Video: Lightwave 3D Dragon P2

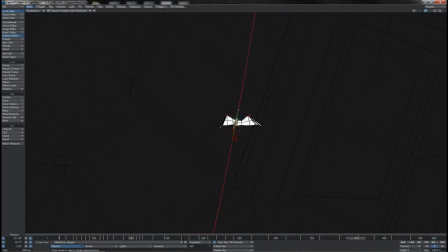Another good example of this lineup occurring is where he hooks over the top here, where he comes into this last key just before the dive. Then, of course, having him lined, tangentially on the path there, he's dipped forward already by that point.
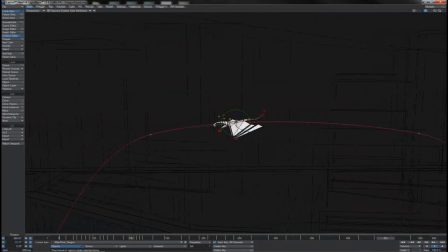So, of course, as he comes over the top like that, he begins to dip down before he actually begins falling. Which, of course, means that during this part of the path, he'll be doing something like, tucking in his wings or, somehow letting go of his lift to just allow himself to take on a
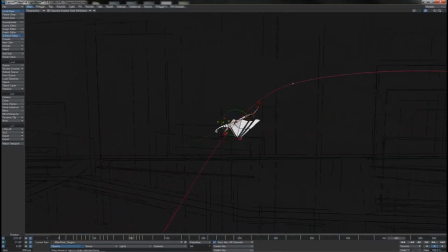projectile motion and get ready to dive bomb into the park here. We also see, of course, before he does this little rise, by having him tangentially aligned at that key, he's starting to tip up already in anticipation of it.
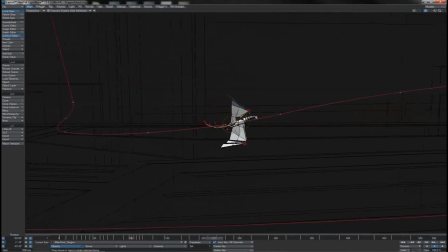And what we're then able to do is go through and, of course, do any tweening that we might want to on this path. Of course, I'm going to use modified channels for this, because the position keys that I've already got and have TCB splined in are good.
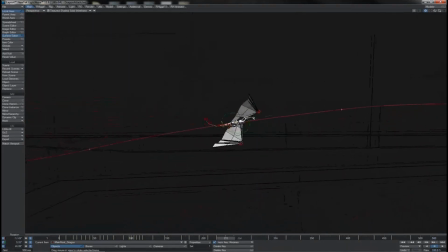I don't want to add new in-between position keys at any point. And the main places where I'm really going to want to tween him are going to be points where he rolls into a bank like this. That's going to be the main thing I need to deal with.
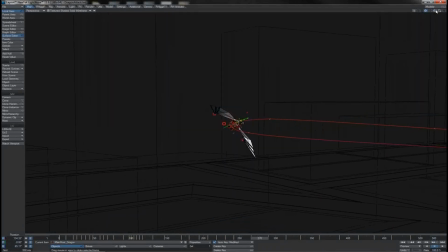Somewhere perhaps here-ish at the midpoint between those frames, I might bank him just that little bit harder here So he comes into a, a swift, hard turnover like that, and have him somewhat maintain it as well,
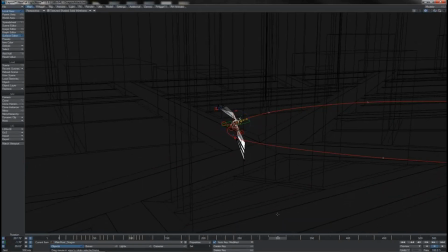coming out of that turn. Keep him turned quite hard over. And then of course on the next frames he's starting to level out. Perhaps not so much at this point because he's still coming out of his turn, and perhaps having a little bit more level by this point here.
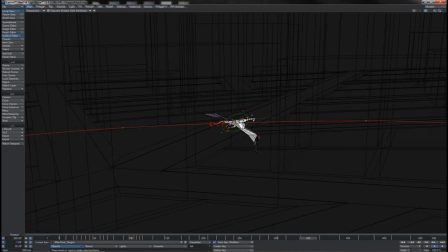But then as he comes here, we'll have him very quickly coming out of that roll. He's still turning in, so he's not completely flat, but he's not, banked hard over.
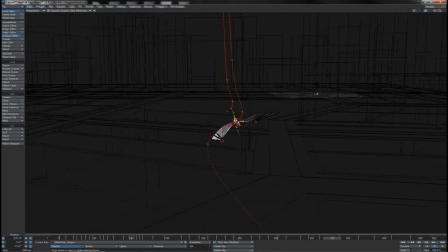He's turning out of that roll a bit swifter there. And again, as he does another slight change in direction there, I'll put my bank back a little here to again give that a slightly snappier roll out.
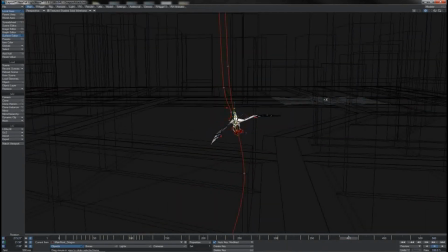And as he comes round here and his path is straightening, we'll roll him back as well again. And that should take care of most of our path. I still haven't done the complete end there, but of course that's more to do with his landing.
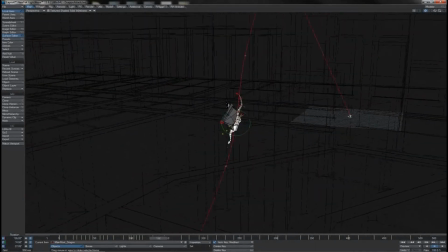So we'll look at that as something completely separate. So what we get as a consequence of all this tweening is a nice balanced flight path where he really is, in control of himself, twisting and turning and rolling as he needs to.
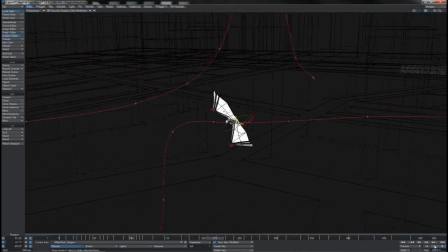And we get something that starts to look, pretty decent there for a nice smooth playback type path. So again, in a way, it's very much like we did the car.
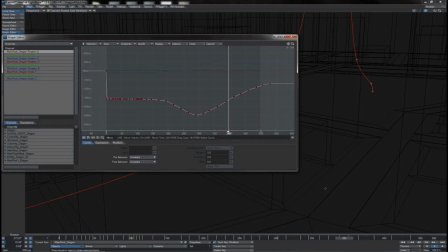We worry about this motion path first, and then we put the supplemental physics on top of it afterwards. And of course what we're going to do is grab all of these, frames whilst he's in flight here, make sure that they're all as TCB spline,
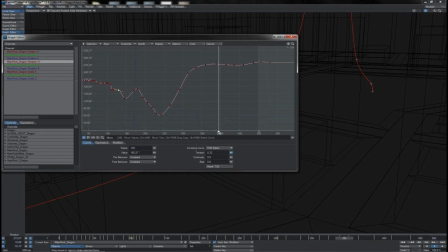and of course just give them any little teases or tweaks just as necessary here to, give them a bit more life, a bit more smoothness, a bit more of a rapid change, ease in, out.
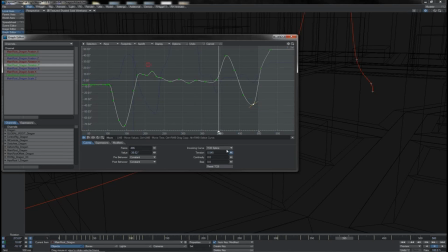Deal with any kind of overshoots either by, trimming them down or indeed accentuating them if that's what we're after. Take care of funny little wobbles and consequently just, smooth out all of our rotation curves. There we go.
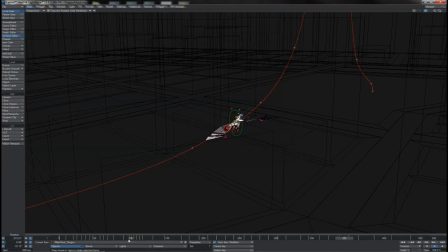Now after doing that, we should see that what we get is a really nice, dynamic motion in his flight there as he whirls himself around through the air, moving himself, turning himself.
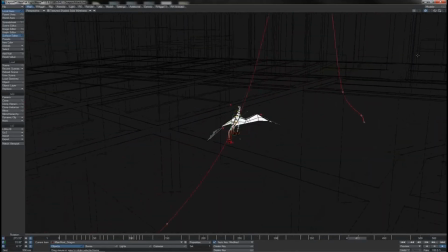There we go, looking pretty sharp, I think. Good. Having gotten the body motion down then, it's time to go and work into the supporting body mechanics.
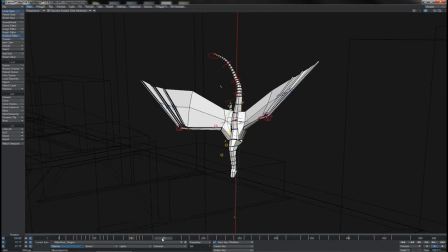Work our way into it all backwards. And that of course means working on the wings. Now, of course, as you saw, we put this initial,
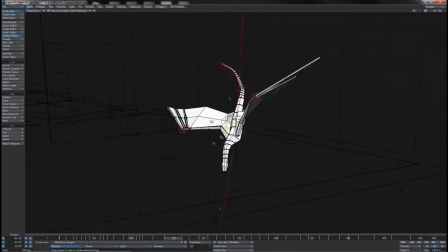spread here and this one little flap to illustrate how we're gonna, work the flapping action in.
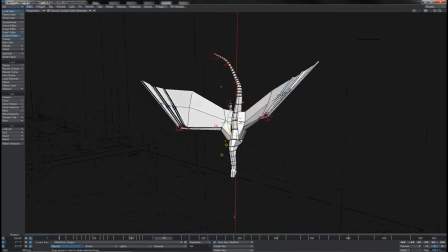But before doing that, there's another aspect of the wings that I want to work on, and that's the fingers. You'll see, of course, that these, finger portions are still folded. I haven't worked on those at all so far.
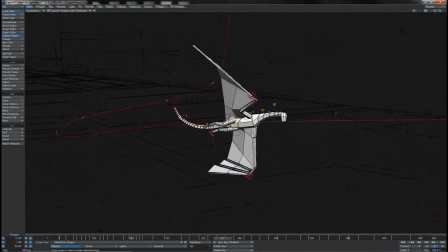The reason I want to work on those is because, of course, one of the main things that we've got going on in his flight here is the way that he banks and turns.
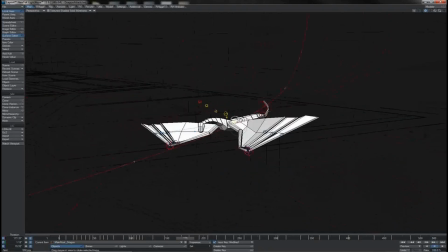Creatures such as this don't have a rudder like an aeroplane, so they work their banks and turns like this by,
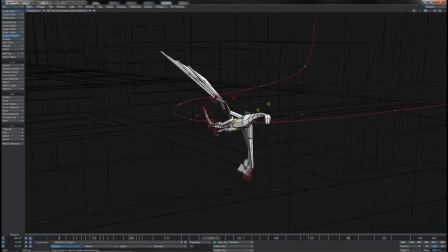tipping and altering their wing. And the simple way of doing that is to create more lift on one side and less on the next, and that of course turns you over.
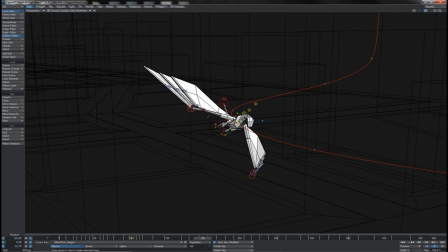And so in doing that, we will sort of spread and shrink the fingers a little bit to help define the wing aspect at different points in the turn.
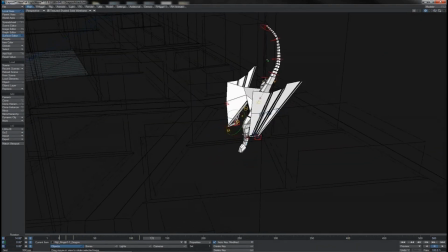So first of all, let's just look at this bit whilst he's,
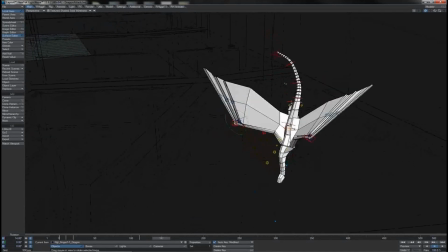doing this initial drop and popping his wings out there, and somewhere around here,
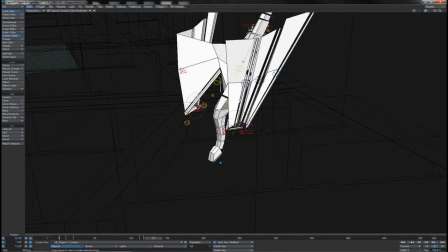just as he begins to unfurl them, I'm going to take these base finger controllers on both sides,
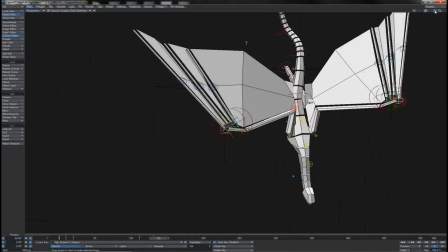of course, and I'll key them off there. Then, as we get out to here, we get out to the fully unfurled wing.
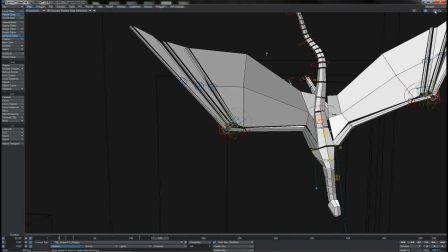I'll, put a little overlap in, so that's where he unfurls fully. So I'll say 1, 2, perhaps 3 frames after that.
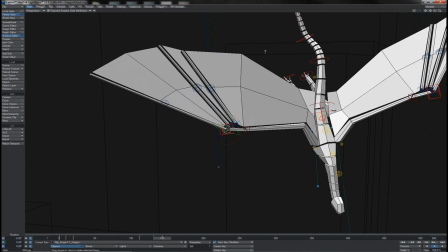I'll key them again, and this is the point where I'll start opening up the wing like this.
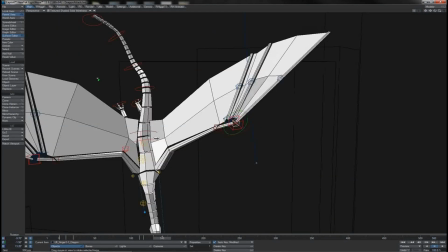Do that on both sides there to begin, stretching his wing vein out and giving it some shape like this.
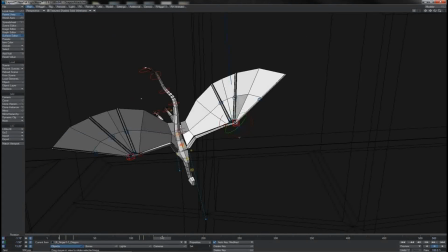We'll aim to get it at this point broadly symmetrical. So there we go, that's nice, that's his first unfurling there. Now then, let's follow him along and watch as he does all of his twists and turns.
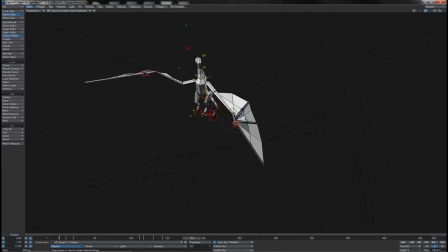Right, there's his first turn coming off. So what we want to do for that, to produce it, find the point at which he's into the turn, so that's around here, just coming into the turn.
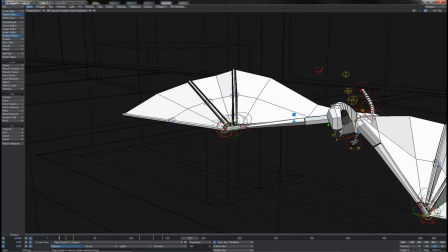I'll grab all of these base finger controllers and have them keyed there, so that's the point at which I will have rearranged them.
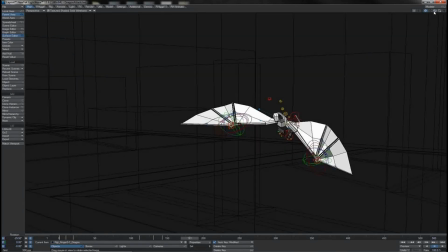So let's go, say, 1, 2, 3, 4,
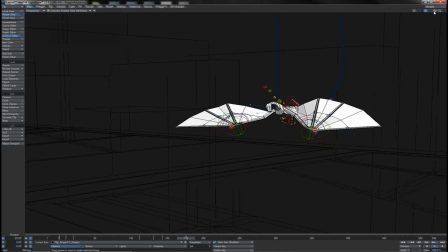5 before that point, and we'll put a key there, so this is the point at which they will have already shaped.
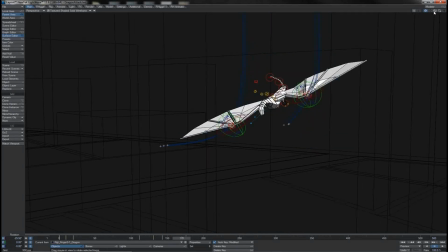We'll go 1, 2, 3, 4, 5, 6 before that, let's say, and put a key there, so that's sort of their hold frame.
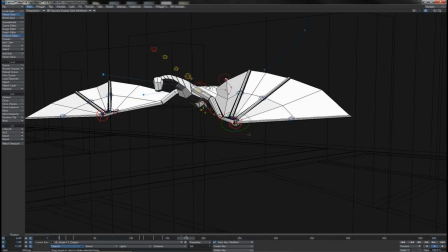So at this second frame, we'll just sort of,
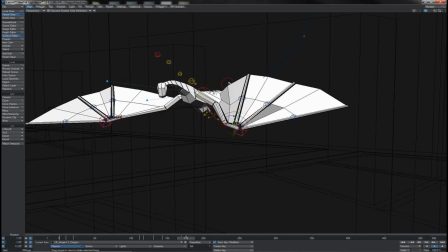fold this wing on the inside of his turn back in a little like this,
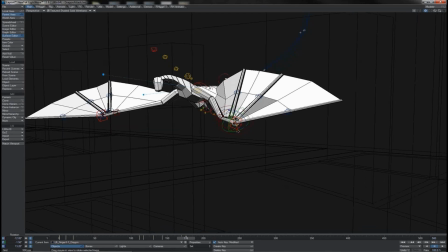and we'll also grab all three of those, sort of let them turn out slightly, so that raises the wing vane on that side there.
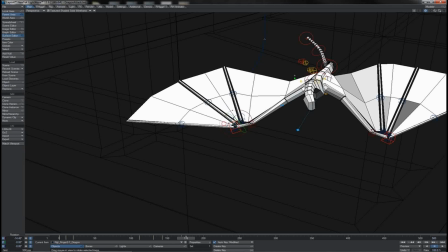Then over on his right side, we'll make sure he's got a nice big spread of his wing there, and we'll take those three controllers and we'll dip them slightly like this.
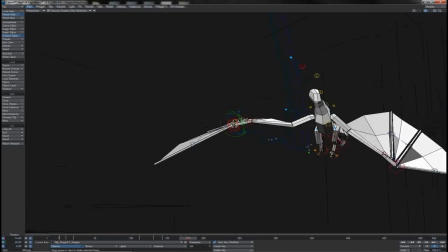So that offsets the wing shapes against one another and causes his turn to roll like that.
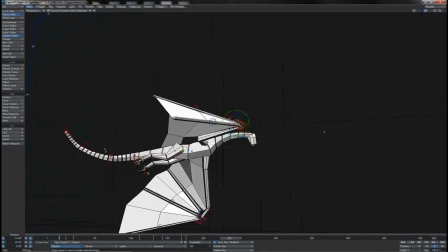Now we see, of course, he's coming back for that turn round again.